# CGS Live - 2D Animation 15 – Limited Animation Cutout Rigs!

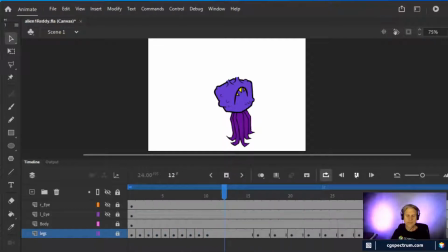And you can see now that you know, the legs are connected to the body,
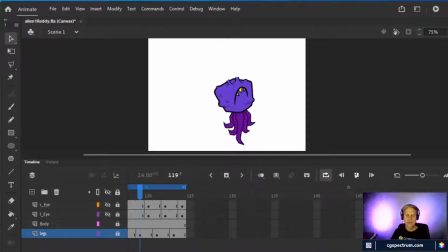and they look like they're actually rotating out from it, you know, squishing down and squishing back up again.
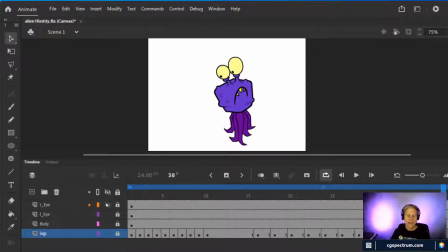Then I worked on the eyes, and I wanted this very specific look for the eyes. I'll play it first, and I'll show you how I did it. There's a very specific look to the eyes that they would dart around really fast.
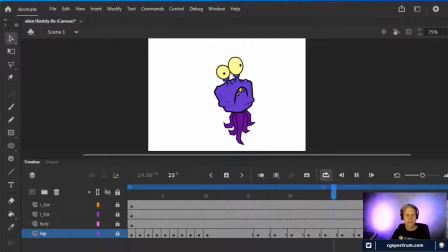Again, this is the look of 2D animation. If you think about it, I'm thinking of a lot of really old references, but what is it? Is Perry the Platypus? I was just looking at this with a student recently.
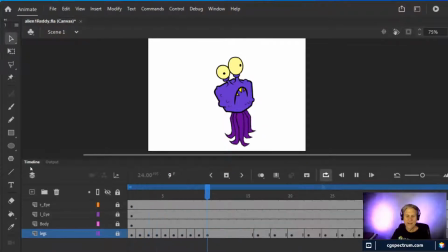Is it Phineas and Ferb? Or, there's been a lot of, there are a lot of shows running right now, but even things like Family Guy. I don't know. There's maybe you guys can help me out and think of some cool TV-based limited animation shows,
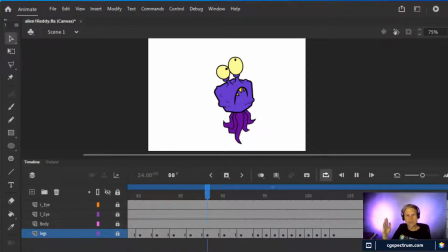but where they've got this very direct boom, boom, boom. Things go up, down. There's no overlap. There's no follow through. There's no look. I'm looking like a conductor, right? But there's nothing flourishy about it.
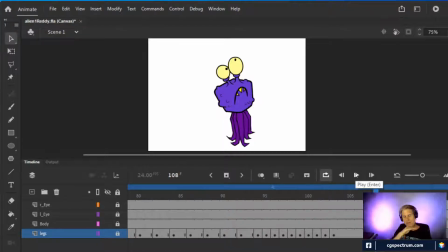It's all just from one post to the next, up, down, over, left, right, and that's what I wanted for the eyes. And so the timing of it, I put it on 4s a lot. I had a lot of holds, and then it would just dash from one
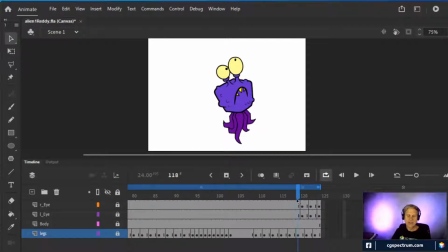pose to the next without any anticipation at all, and only a little bit of overlap. You can see there's the overlap and follow through as the eye expands. It hits its mark and then bounces right back in again.
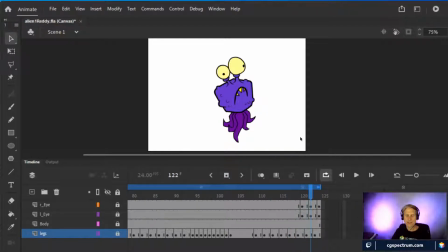But everything was done by copying and pasting and then pulling on the edges of the
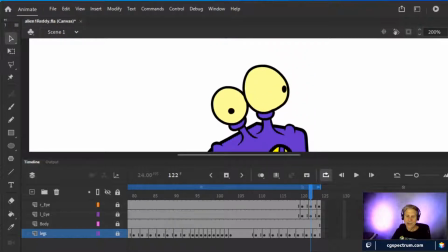individual pieces of the eye. So for example, if I just grab this, if I unlock it, if I grab one of the eyes, I can just pull on the eye like that, and I can make it do anything I want,
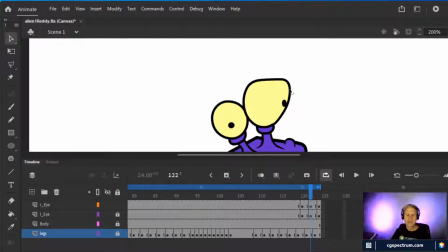and then lock that in with a frame, and then go on to the next frame, you know, and do the same thing. And by animating that way, I got the zippy look that I wanted. So there you can see. Now it's not going to look quite right. It may look fun anyway. I'll just play it just for laughs.
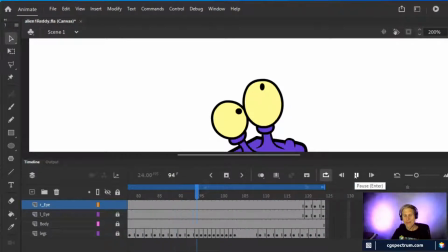But you can see those frames that I used, that I just created just now with the kind of wonkiness. So that's all there was to it. And that is what you're trying to do with this sort of animation always, is economy,
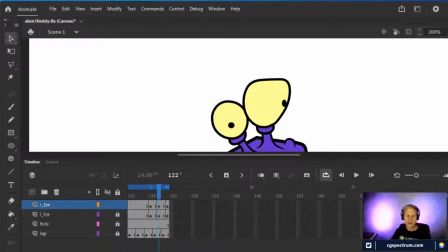using the limitations that you're up against, which are you don't want to draw every single frame, or you can't draw every single frame because you just don't have the strength or the time or the money or whatever it takes.
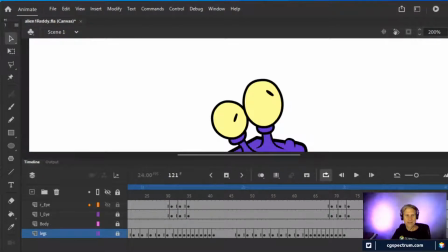And so you come up with these time-saving ways of animating, and Flash is well suited for that sort of thing. A lot of copying, a lot of pasting, a lot of pulling, resizing, and dragging things around.
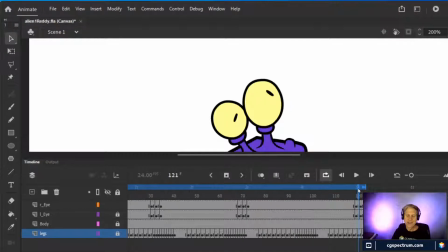And then you get results very quickly, and a style that's very specific to this sort of animating. The eyes, you can see that they're just the pupils stretched out.
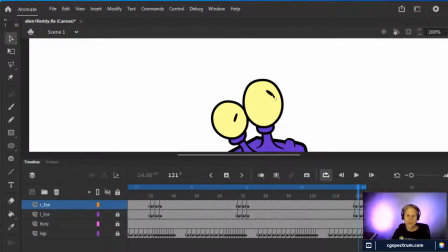All I did was I just took them and did what I've been doing with everything else, and just pull on them, and that's how I got them to exaggerate. I exaggerated them because they're moving so fast. They go from here to there, that if I just did it as a sphere,
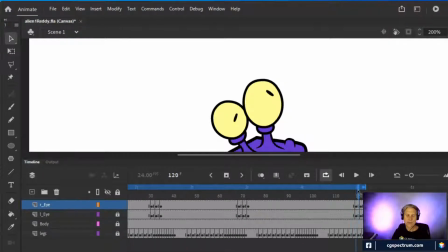which is what they started out as, you wouldn't see it, or you'd see it and it'd look real choppy. You can try and push them back and see if I can do this. I don't know if it's worth going on and on about. And trust me when I say that they started out as spheres,
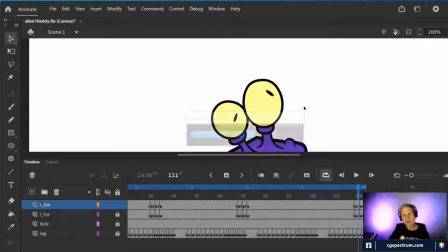and it's not going to work. They started out as spheres, and if they were spheres again, it would look really choppy.
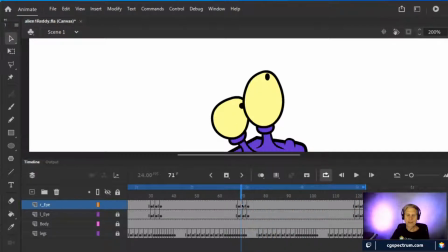But because they have that exaggeration, then they look like it's the people darting from one side to the other. It's essentially a motion blur or a smear frame that you'd see in live action.
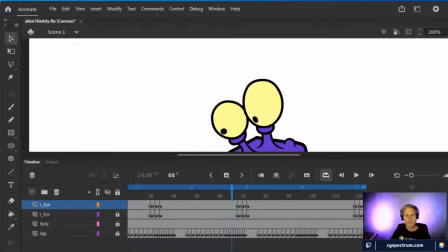But I just drew it instead of doing it with a setting. So here you can see this eye. It started out in the lower left, and then it goes really quickly across the screen.
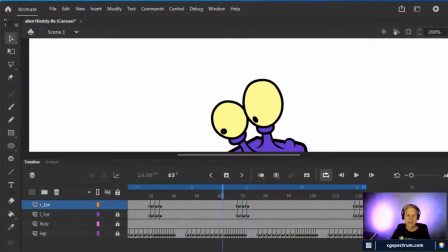It overextends a little bit, and then it bounces back into place. And that's how you get that snappy look that makes the eyes look kind of rubbery and elastic. And so all done very simply, all done very quickly, but you had to think about it a little bit. You had to set it up.
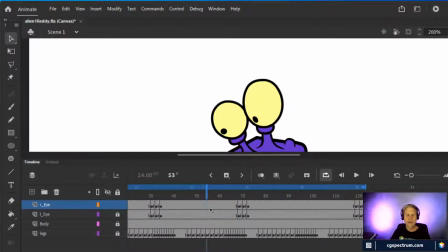And what's the timing? You know, how do I know how long to hold the eyes? In this case, I don't even know how many frames. It goes from what, 70 to about 100 and something. I just experimented with it.
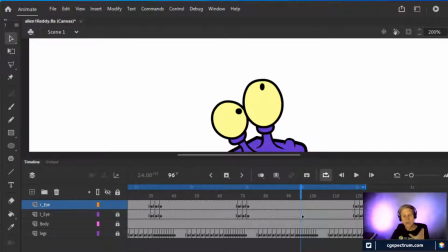But when you're using a program like Animate CC, you can try things out very quickly and then just take these frames, you know, take all of these, grab them as a unit, and then shorten the amount of time that they were on screen.
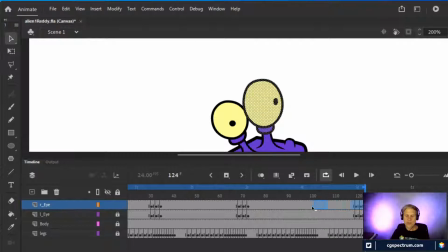Let's see if I can do this real quick. You know, just grab them as a unit and then bam, now it's doing it sooner. Now it's not doing it where it was before. I just dragged them and then they're moving faster.
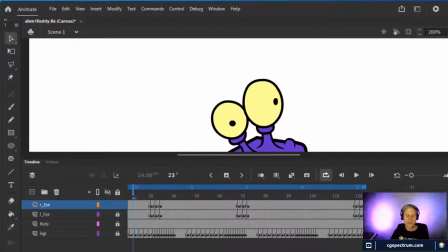So it was very easy to play with the timing on this and come up with the results that I wanted, which were this kind of alien but cartoony, funny look. So here's another one. In fact, this is the first time that the eyes move. They are on screen for about 30 frames, which is around a second
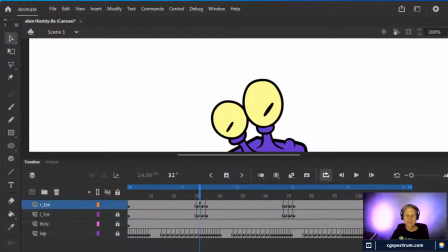long, and then they just dart immediately over to the side, overextend a little bit, and then bounce back, and that gives you that rubbery look. And notice that I drew not only the eyeballs, but the little lids underneath. It'd be fun to try and make these things blink, but I just didn't, not this time around.
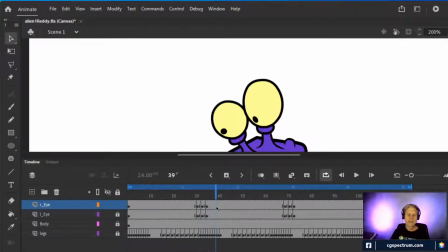But it would be very easy to make this thing blink, and it looked really funny. But anyway, so it darts down, and it darts up, and then it darts back to center. It's a cycle, so it has to end on the exact same frame that it started. So that's really important with these guys.
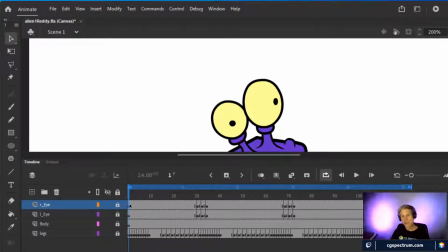They were cycles. They had to repeat over and over. So whenever you do a cycle, the first frame and the last frame have to be exactly the same. If you're doing something like a walk, then the middle frame also has to be exactly the same, but flipped. And that's how you get the idea that the legs are moving forward and they're switching places like so.
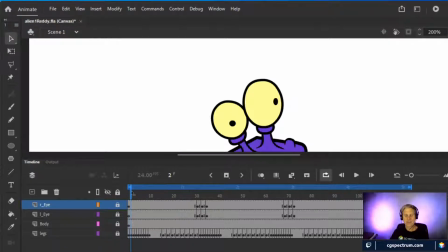With this, I didn't have to worry about that. It's just one extended cycle that repeats over and over. But I thought 3 different eye looks, actually I guess it's 2 looks, and then a return to 0. So it's 3 eye positions was more than enough and got the idea across.
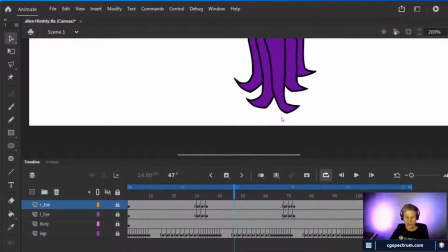And it was just a matter of playing around with the timing. But just for the record, just as a reminder, yeah, the legs are also a cycle.
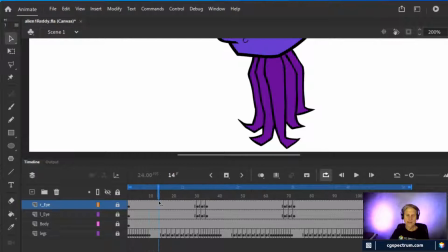That's frame 1. They go down into this pose, and then they kind of come up a little more slowly back into their original pose.
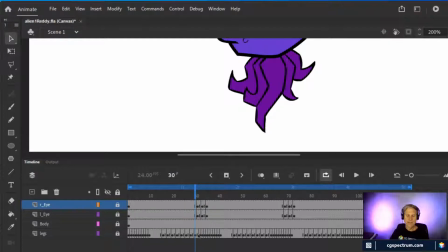So whatever frame this is exactly the same as frame 1. So you can see, well, not exactly. There you go. So the cycle goes from this frame to this frame. That is the entirety of the cycle.
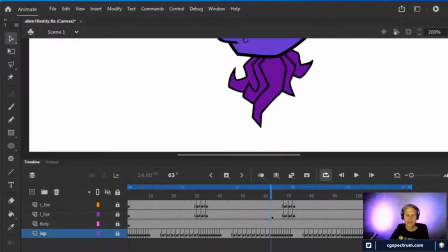And all I had to do was copy and paste that, and then I got it going the entire time that the eyes were doing their thing. I just had to make sure and end at the right place so that it would start all over again without any hitches.
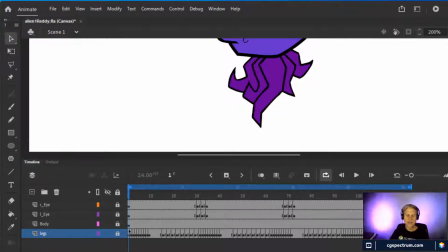If you don't have the first frame and the last frame matched up so that it goes right back into its cycle,
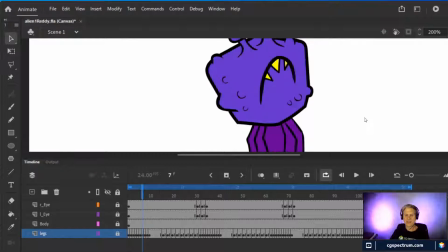you're going to get hitches and pops and funny things are going to happen. And you'll see that one of them, it's set up that way.
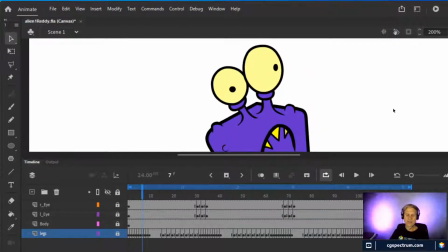The blue thing that looks like a crab, it actually has a little bit of a hitch in it, and that's good.